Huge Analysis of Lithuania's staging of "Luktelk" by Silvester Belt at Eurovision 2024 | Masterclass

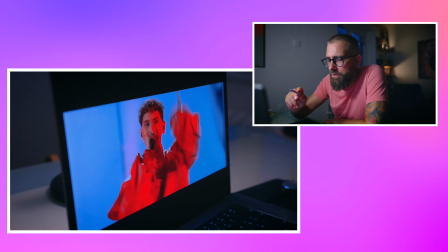4:06 it now i think that i think they tried a lot i think the issue this is even this is not a review of the song then
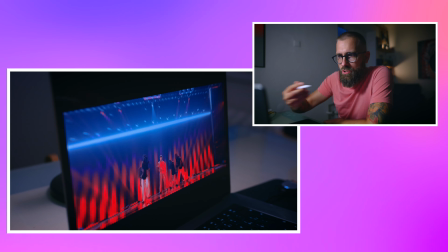4:15 where the staging came also a little bit with the limits it's a monotonous song long it should already have ended
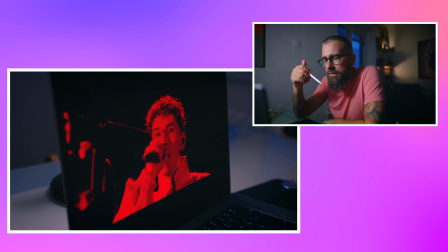4:24 you know but they what they've done they were they were doing tempo
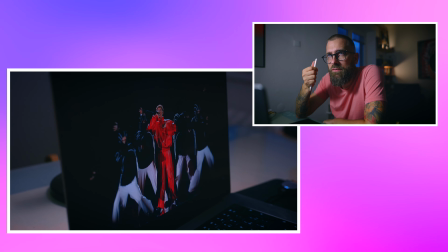4:30 amazing service with the lights and with the edit in
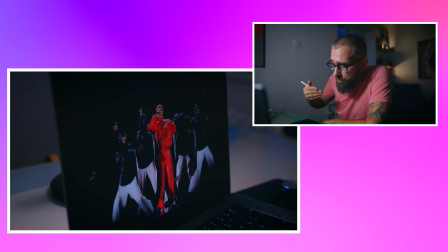4:36 my opinion they also with the camera movement they've done a lot of
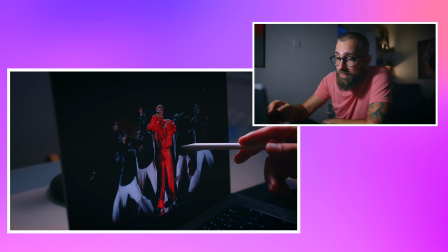4:41 course not everything is perfect now we can for example see what is very fascinating for me that he
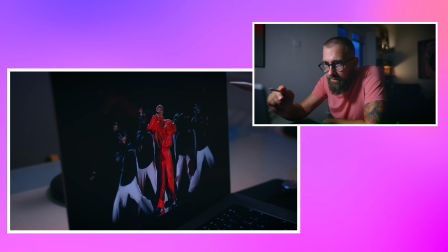4:46 has is having this dress which doesn't look really good but that's the difference between dresses which are made for cameras and which are not really made for cameras and for specific environment which they created on stage because in this proposition all the dresses basically looks
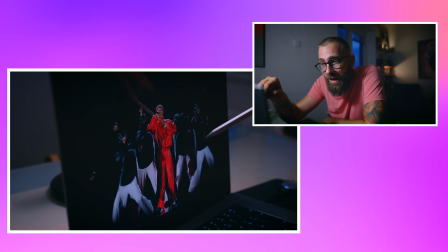5:03 it doesn't they don't they don't work right but this is not the setup they were using them but in the setup they were using them they were working perfectly and this is the
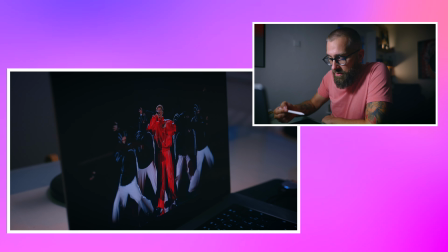5:12 difference between fashion and between television you
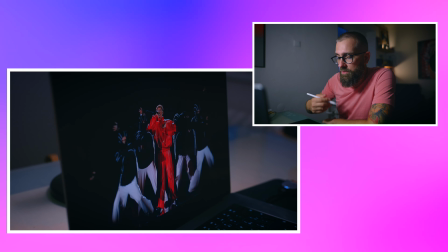5:17 must count what you have with the lights with the cameras with what reflecting
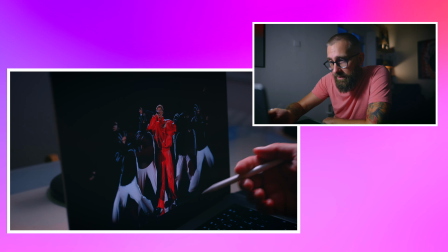5:21 what because it's completely different light than how it looks in like real life like this it doesn't matter how it looks in here and that it doesn't fit
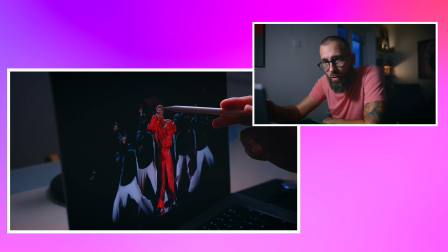5:30 or maybe does but doesn't fit the guy you know now he looks like a doll in the shot in the red and blue he was looking kind of very artistic normal the way that you don't even think about those things i think this is important to say although those guys you know
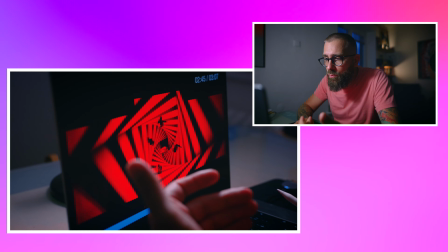5:46 so this is just one thing which is some one of the new informations I can tell you teach you in here I think Ellie will tell
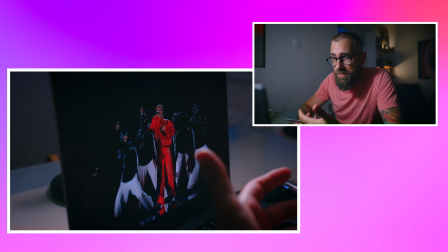5:54 you much more in detail but for me for the director's perspective and also experiences I have this exactly showcase what good dress means in it because you do it for the specific
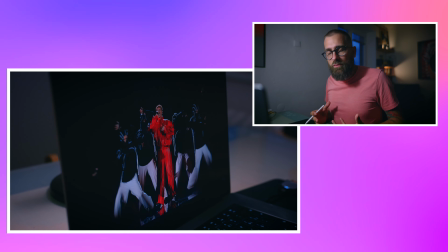6:08 environment you don't do it you don't go on stage it's not a fashion molo it's It's not a fashion catwalk, it's done, you know, it's a different thing. And if you approach it as a random fashion week,
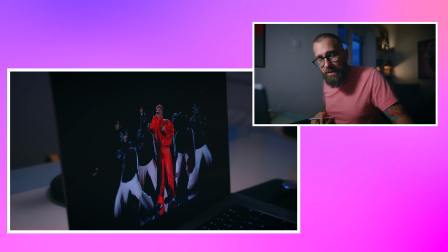6:23 it will not work because that comes with completely different rules.
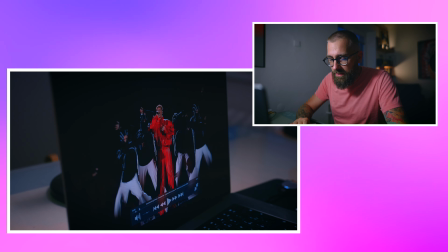6:29 But this is from it, but let's start from the beginning. Sorry, a little bit.
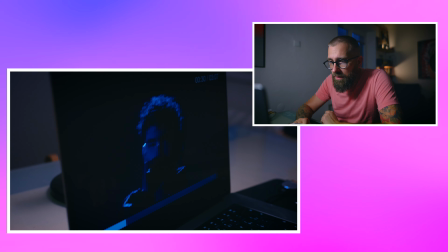6:36 So I think what a little bit is, because artists is part of the staging,
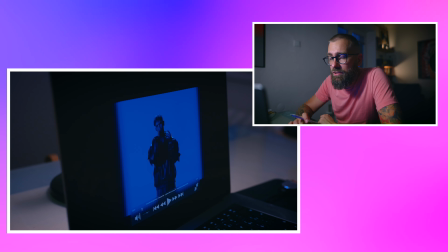6:43 that the lack of energy in the first half costs a little bit of the feeling.
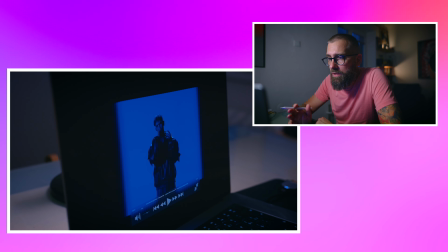6:50 I think maybe somehow, because I was thinking about it a lot, this is like a generational approach,
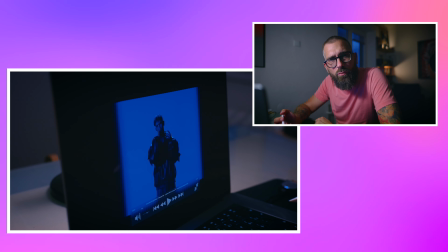6:56 that this generation is not really able to give those real emotions. They are giving different kind of emotions. It feels like they don't have them. It so reminds me of the acting in Star Wars Acolyte, for example,
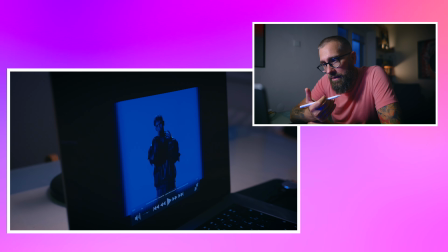7:12 where is no acting, where is no emotion feeling, no emotion building. Yet some people, especially around 20, say like, oh my God, it was very emotional. It's like, I don't any, I don't feel it. So this is one thing that Eurovision also has done for everybody.
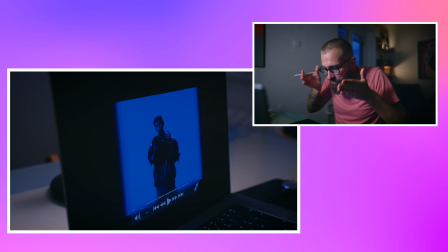7:28 But if this artist is just want to focus on some specific generation, this is something I don't want to hate.
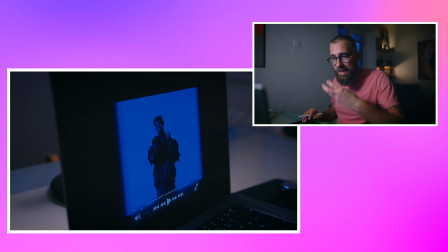7:35 But this is the feeling from me that I would at least ask him because the voters at Eurovision are from all generations.
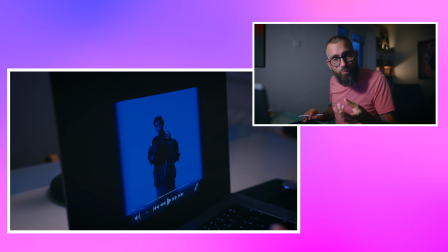7:43 This spark, you know, find it, find it.